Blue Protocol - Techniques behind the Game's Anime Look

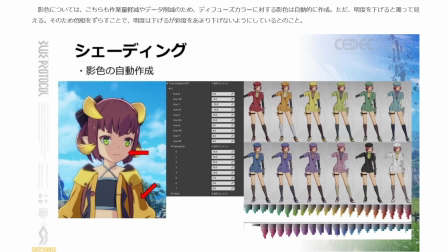adjusted the hue, slided the hue away a little bit, and by doing that they were able to reduce the brightness some, but keep the saturation around the same amount.
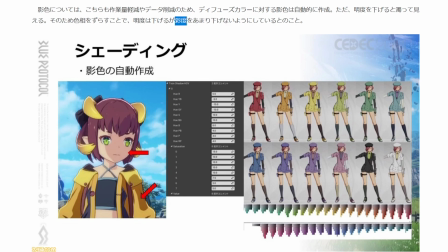I believe that's like the saturation around the same amount. That's what they went for.
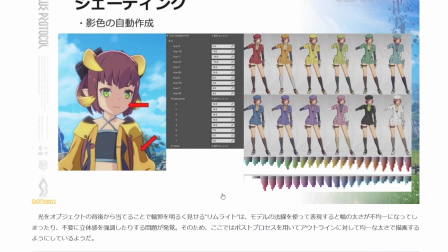So these kind of areas are where the shading color is coming in.
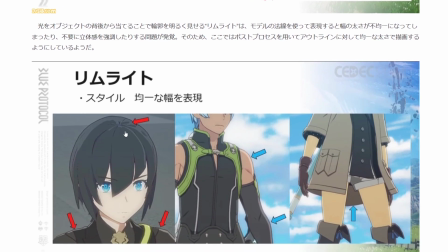Next up is the rim light. So the rim light is something that has the light on the outside of the character.
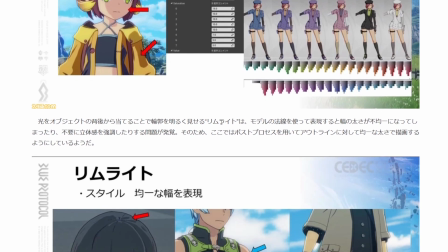And a common approach is to use the model's normals. But the problem with that is they couldn't get a even line for the rim light.
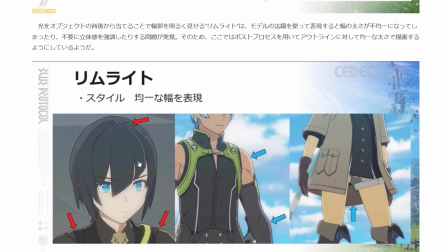Depending on the area, the line size would change, and they didn't want that.
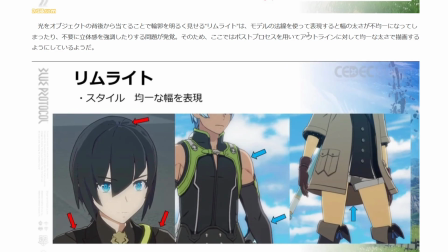So they decided to use the post-processing outline. From the post-processing outline, take that and generate a even line for rim lights.
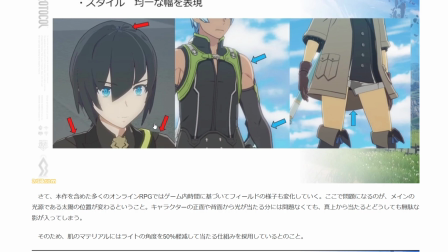So we get an even rim light line going around here compared to over here where some of the sizes change depending on the area.
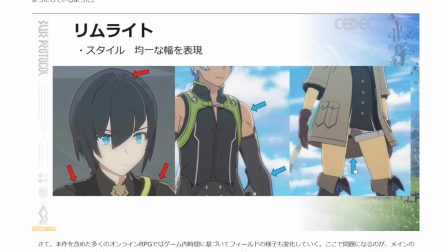And also they had it so light doesn't come in from the bottom. Right here there's no rim light along like the coat.
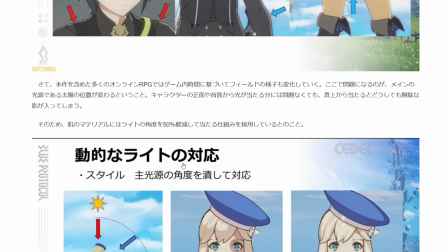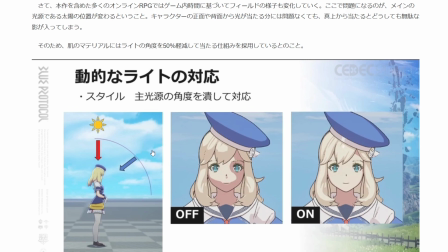And next up is another problem that about lighting in the game, because there's a day-night cycle and the main light source of like the sun can move. The sun could be above the character,
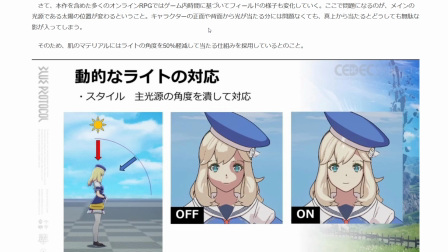and if lighting was to happen just from that angle, you'd get a look of a character like this,
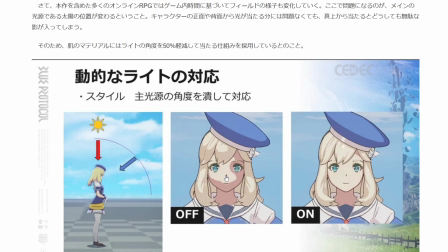with light coming in from above and getting a not too pretty appearance. Doesn't look too anime-like. So in order to compensate for that, they took 50% angle reduction
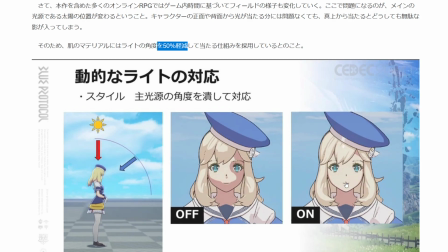and moved the light down to keep the light in a good area for the appearance of the character. The actual light's coming from above, but when shading like the face here and the skin, they moved it down,
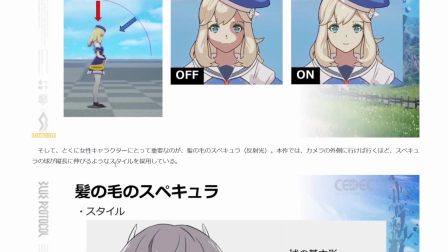so you get a clearer appearance. Next up, they talked about the hair specular.
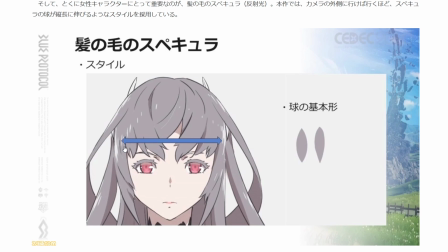highlights. The hair specular highlights are these lines that we can see here. This is what they wanted to aim for. Whereas you get along to the outside edge of the camera, the specular highlights elongate vertically.
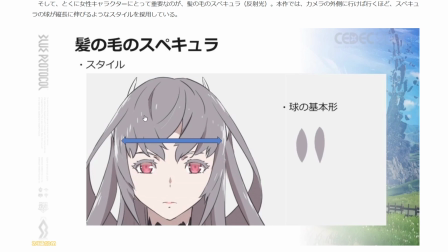So you have these like circles along the hair, and as you get to the outside, they elongate vertically.
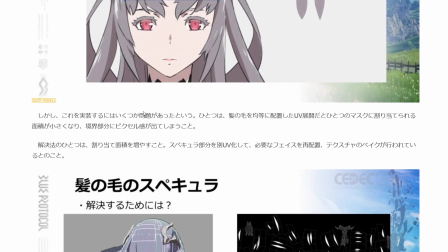But there was a number of problems that they encountered when trying to do this.
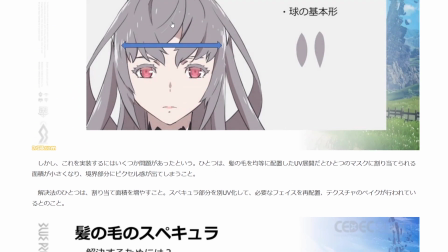First, if they were to just use the same UV map as the hair,
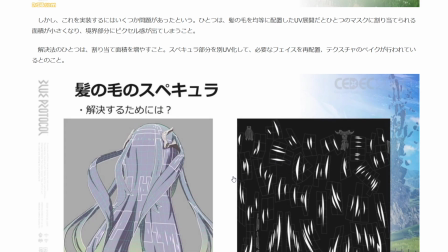the amount of detail for the specular highlight areas would be, I guess, too little, and it would become pixelated. So they prepared another UV map for the hair.
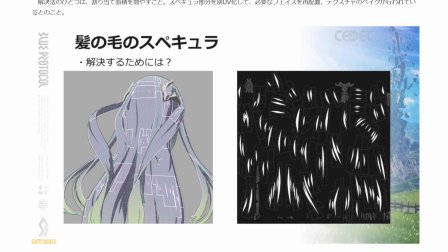And that's as we see here. So the specular highlights are here. And they prepared another UV map just for the specular highlights of the hair.
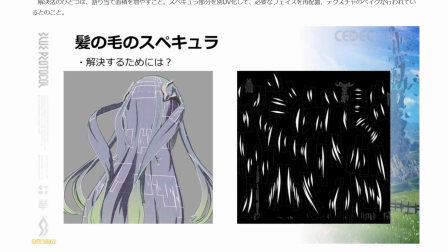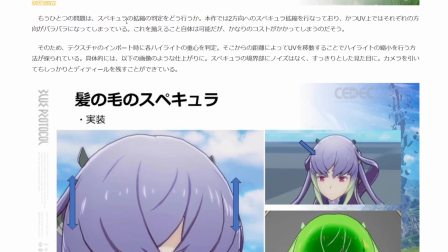And another problem was, yeah, so for direction, figuring out the direction of how to elongate the highlights.